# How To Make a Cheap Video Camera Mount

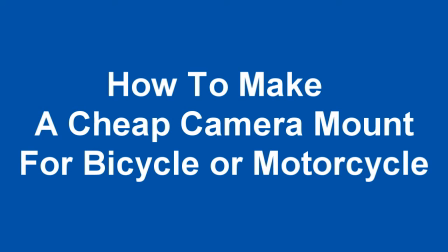5s
I enjoy doing videos of cycle rides, but I've always had a problem with how to mount the camera to use on the move without every bump and crevice in the road making the video judder and jar.
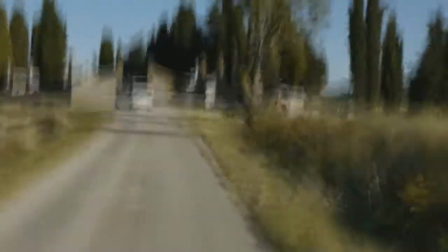14s
You can see what I mean here. But apart from that, what no proper camera will tolerate is long-term constant vibration,
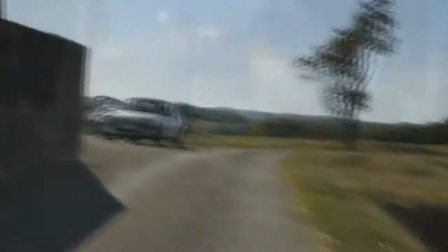22s
and it'll shake lenses apart too, so you need to be careful. There are plenty of ways of videoing bike rides.
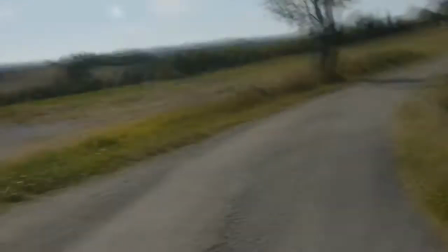28s
I've dismissed the idea of helmet-mounted cameras. First, I don't wear a helmet.
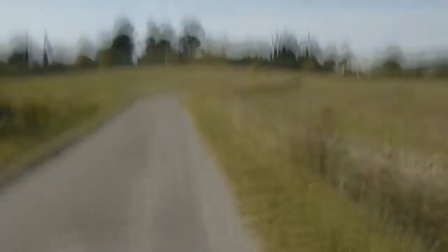32s
Second, the high-up viewpoint looks unnatural and shows no part of the bicycle, so that you lose the sense of speed and movement.
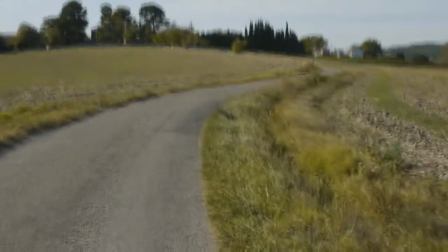39s
Thirdly, as you look around you, over your shoulder for traffic for example, the camera pans around wildly and induces nausea in the viewer.
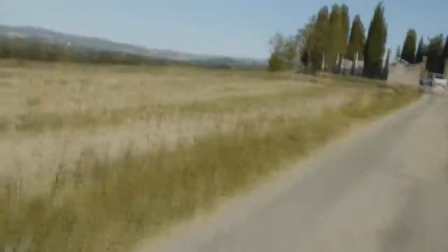47s
Helmet cameras are strictly for accident insurance purposes. In my opinion, they don't work for entertainment.
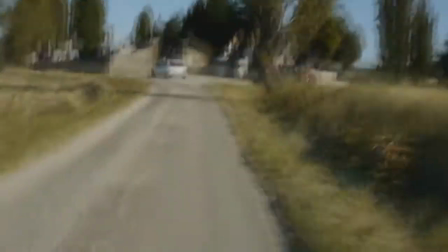53s
Next, clamps. There are plenty of clamps for mounting the camera on handlebars or frame, but the camera just jumps and thars and bangs around too much, as I said before.
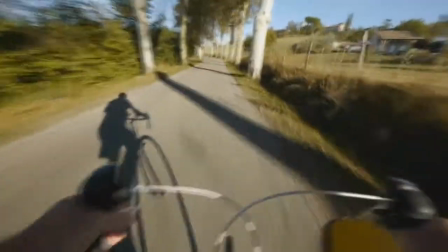61s
So I finally realised that I'd have to mount the camera on my body somehow. I tried small tripods in pockets, strapping the camera around me, all sorts of things.
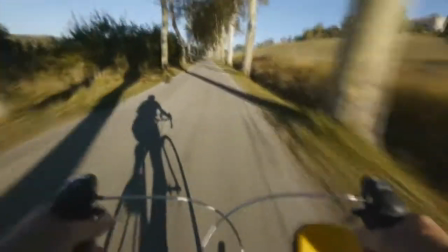70s
Like this, the body absorbs the shocks and stabilises the camera, so solved one problem.
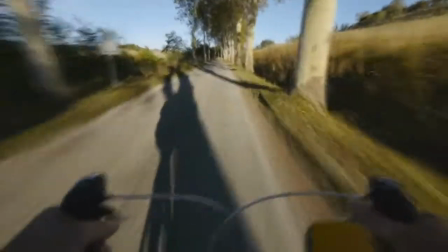75s
But I could find no secure way of mounting the camera so that it didn't move around and out of my chosen filming angle.
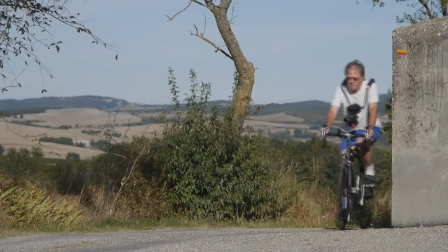80s
A part that is from professional systems costing hundreds to thousands of pounds. There was only one thing for it. I was going to have to make a body bracket that I could set in position and then mount the camera on that.
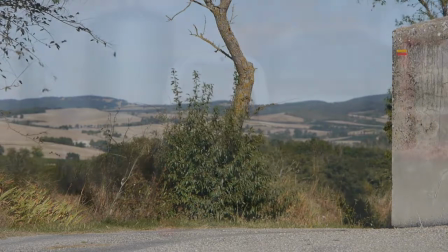91s
The question was how to make it for not a lot of money. Here's how I did it.
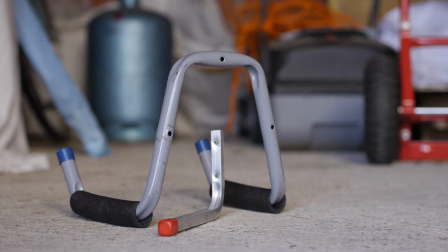95s
Firstly, go to your local DIY store and look at the wall mounting brackets for garages that they sell for bikes, mowers, tools and so on.
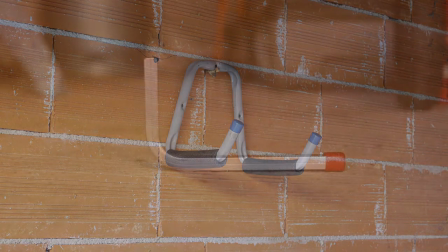103s
This one here cost me just over £4. And this bit cost me a couple of pounds.
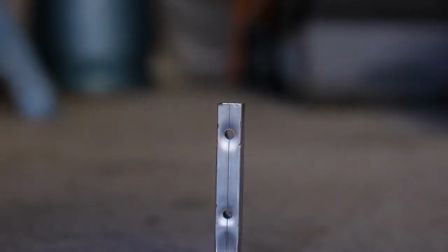108s
So far, so good. The next bits are more expensive, but being a photographer I had them anyway.
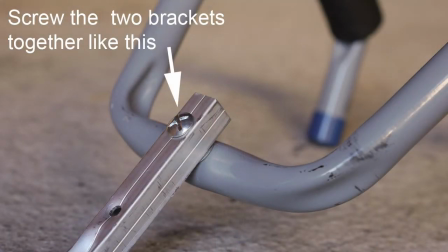115s
Both could be substituted with a cheap handlebar camera clamp, which will do the job just as well. They cost about £10 on Amazon.
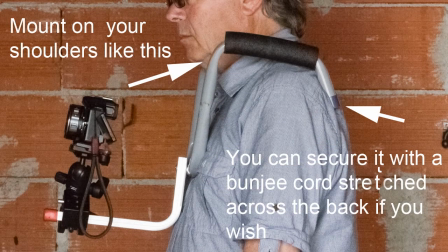122s
So the total cost of this outfit, apart from the camera, is less than £16, €20 or $25.
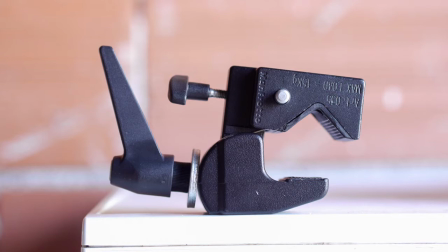130s
This is a Manfrotto super clamp. I found it useful for all sorts of photography and it's perfect for this.
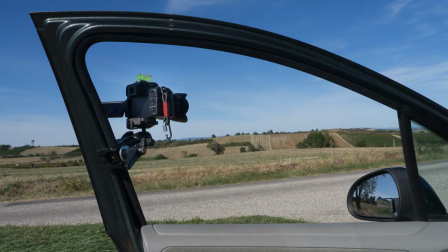137s
They cost about £25, but as I say, there are cheaper options. I use it with a ball and socket head, but again, that's a nicety.
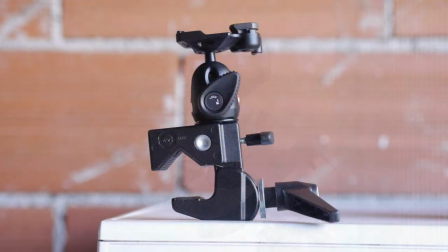144s
I happen to have one. But you can fit the camera straight to the clamp via the tripod socket on the clamp if you wish.
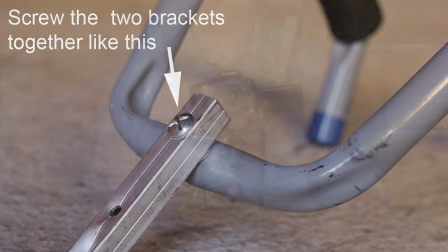150s
So, just screw the two brackets together and here it is in action. It's comfortable enough to wear, I find, but you could always add a bit of padding if you needed to.
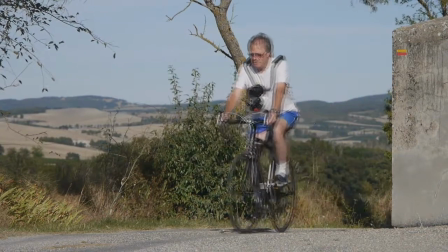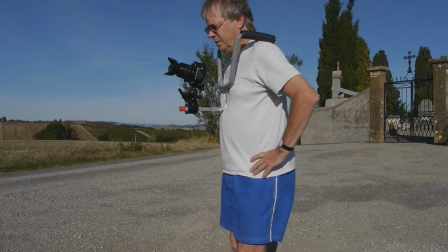166s
Here's how it looks and fits. Modelled by David, the Bico bracket is the perfect solution to all your bicycle bracket needs.
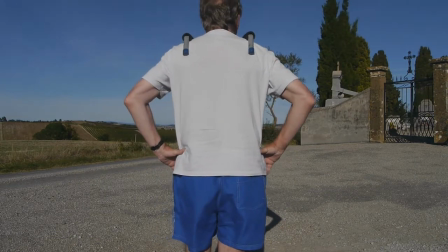173s
Give us a twirl, Dave. Brackets can be bought direct from
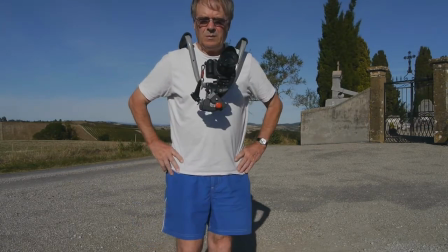179s
ThorpeBracketsRUs.com for £375 including taxes and postage, or you can make one yourself.
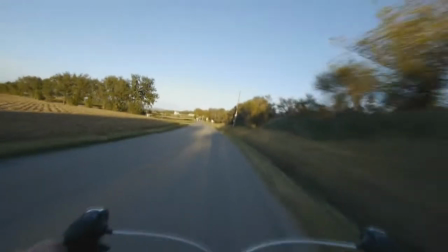189s
So, here are a few bits of video I've shot with it.
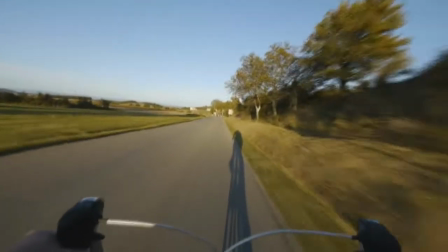196s
As you can see, a lot of the jarring has gone now and the camera's fairly stably positioned.
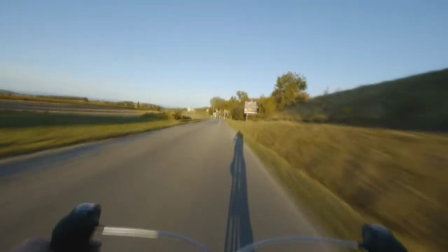201s
The body acts as a very good shock absorber. I mean, it has to protect your brain, really.
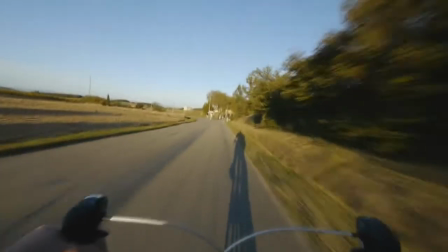206s
So you still get some shaking, but I think it just serves to give an impression of movement.
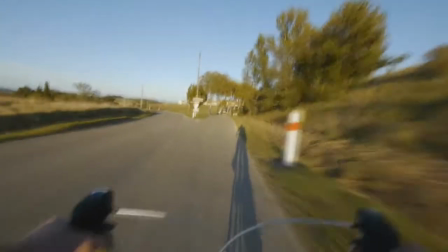212s
And with the camera in front of you, and if you've got a swivelling screen on your camera,
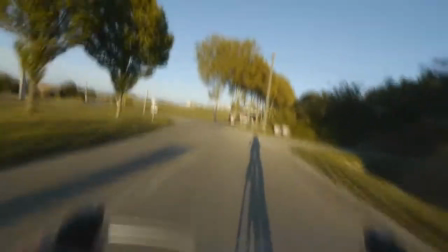215s
you can position it nicely to get the handlebars in the shot that gives you, the handlebars being still,
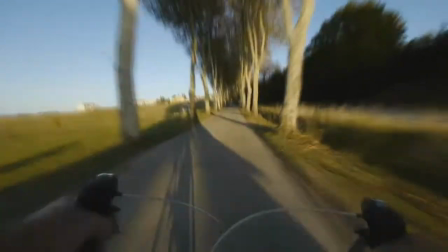221s
they give you the sense of speed that you're looking for. So, watch these and I hope you enjoy them.
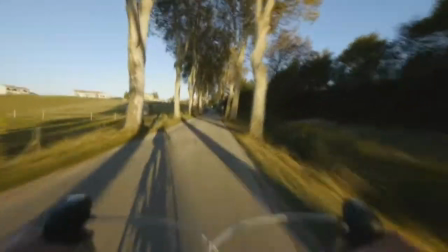226s
And thanks for watching.